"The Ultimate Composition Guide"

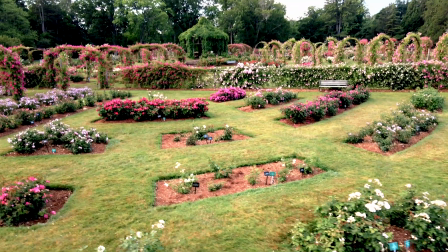[0:00]
Yo, what is going on? It is Liam. Here I'm at Elizabeth Park in West Hartford, Connecticut. And today I just want to talk about something that I feel is very overlooked and could be one of the most powerful things in video.
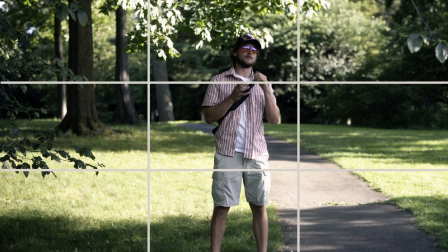[0:11]
How you frame a shot directly affects how it feels for the viewer. Let me show you exactly what I mean by this.
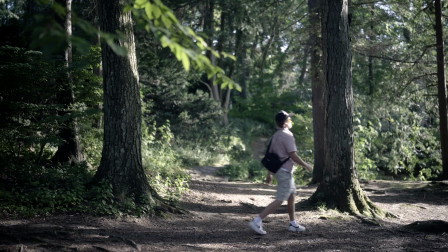When you don't catch on to composition, that's a good thing. A good movie, a good film allows you to get lost in whatever you are watching. Before anything, ask yourself, what is the purpose of this shot? Everything involved should reflect your subject, your message, and your mood.
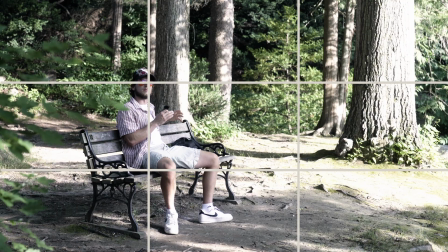[0:43]
Composition is how you strategically arrange the elements within a frame to guide the viewer's eye.
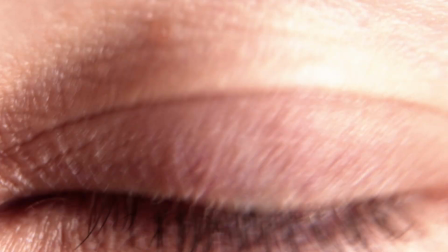[0:49]
Even neuroscience backs it up. Viewers' eyes naturally land on the intersections of the rule of thirds grid.
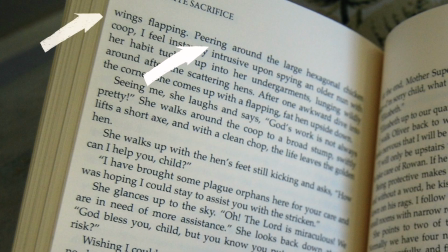[0:55]
This is linked to how we read pages, from left to right, top to bottom. Films like Game of Thrones use composition to show power.
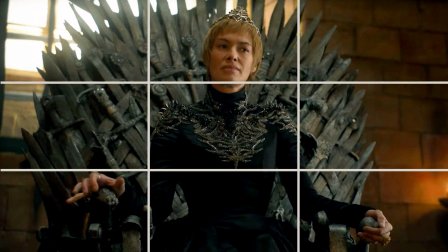[1:03]
For example, Cersei on the Iron Throne, low shot, centered, that means dominance.
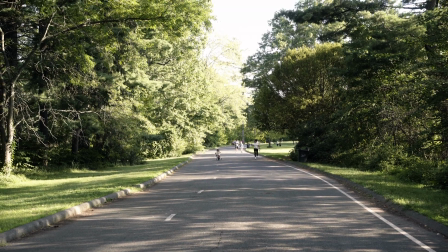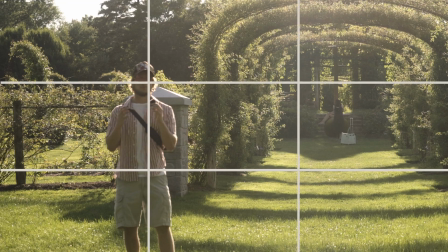[1:18]
Ever wonder why that grid thing's on your camera screen? When subjects are placed on intersecting lines, it allows for more dynamic tension.
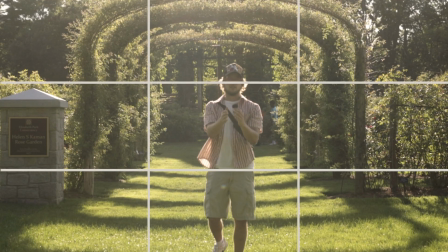[1:25]
It just feels right. When subjects are directly placed in the middle, this allows for them to be the main center of attention.
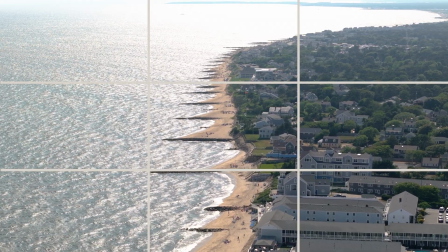[1:32]
The rule of thirds not only goes for subjects, but shots that don't use a subject at all.
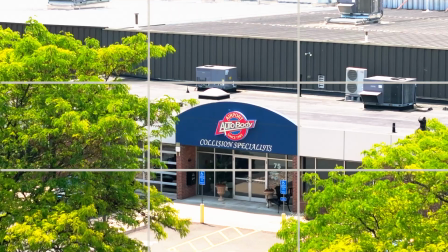[1:37]
For instance, if you're getting a landscape shot with the drone, it still needs to be symmetrical. Psst.
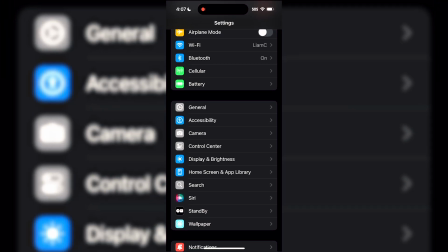[1:41]
And if it's not turned on your phone already, go ahead in your settings and turn on the grid function.
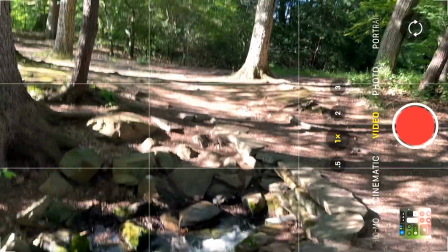[1:46]
When you have the grid function turned on, it allows you to practice framing your shots more, and it'll make your videos 10 times better.
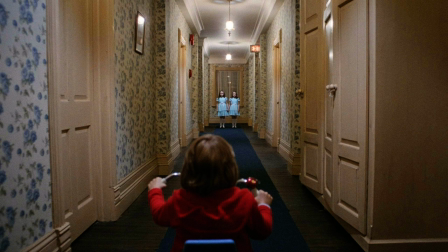[1:57]
And another bonus tip, you can also break the rule of thirds intentionally to make something feel off balance or more dramatic. Every angle tells a story. This even took me a while to learn. I used to think that just getting cool shots from any angle did the job, but it's not solely about aesthetic. It's about how you make the viewer feel. Learn how to evoke an emotion through these 3 simple angles.
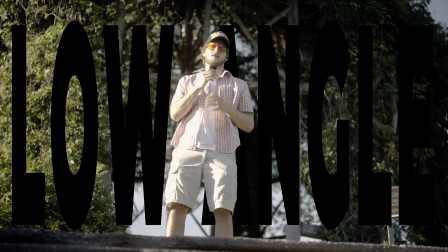[2:20]
The first angle is the low angle. Ever watch a Marvel movie before?
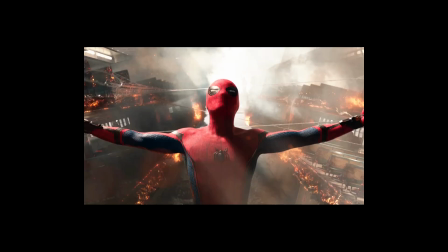[2:24]
Notice how the angle always points up at the superhero or the villain to portray dominance.
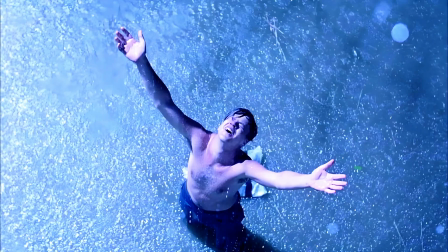[2:30]
An example number 2 would be a high angle. This represents powerlessness and vulnerability.
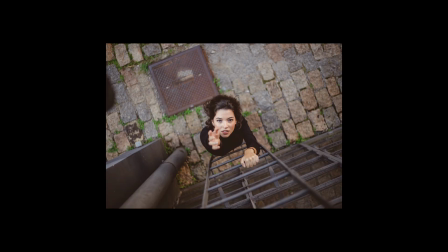[2:35]
I was always told to shoot women at a higher angle because it shows softness and emotional openness.
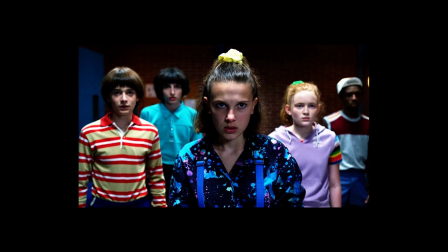[2:40]
And then there's the eye level shot, which symbolizes equality and realism.
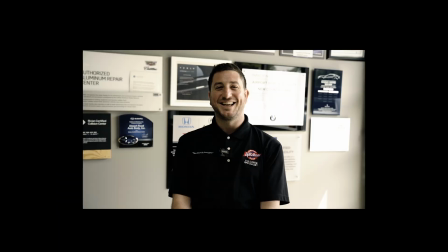[2:45]
This eye level angle is used in a lot of interviews and talking head style videos to create trust and reliability.
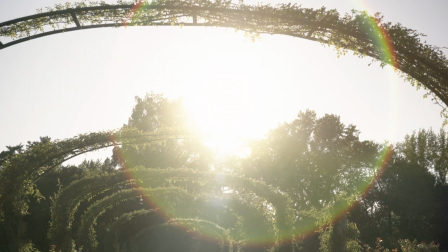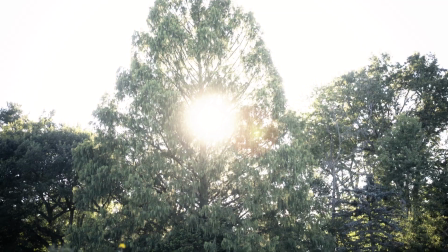[2:59]
Just shooting this alone, it's still a cool shot with the sun peeking through.
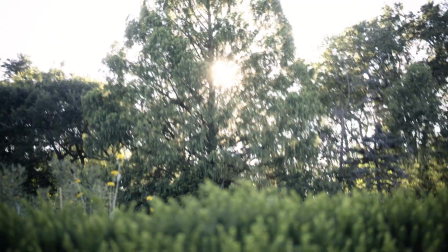[3:03]
But if you just drop it down a little bit to include this bush, it just adds that in the foreground.
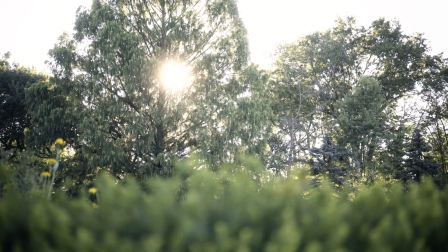[3:10]
Just makes the shot a little bit more dynamic, adds a little bit more in the frame, cuts out some of that dead space. And the most important thing to remember, these are just guidelines. They're not strict rules for you to follow. So don't try to be perfect. Just pick up a camera and do what feels right with your own vision. And composing your shots correctly does not end there. Let me show you a quick trick inside of Premiere Pro that editors can use at all levels.
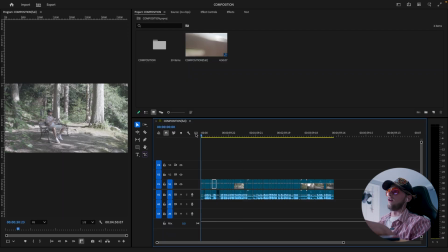[3:38]
So here I have the working project file open of the video that you're actually watching now. So I already shot the first half of me at Elizabeth Park, composing the shots, talking about how to shoot with composition. Now I'm going to show you how I would go about editing for composition.
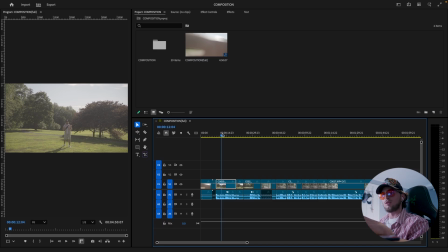[3:54]
The one hack that is essential for composing your shots in Premiere Pro is guides.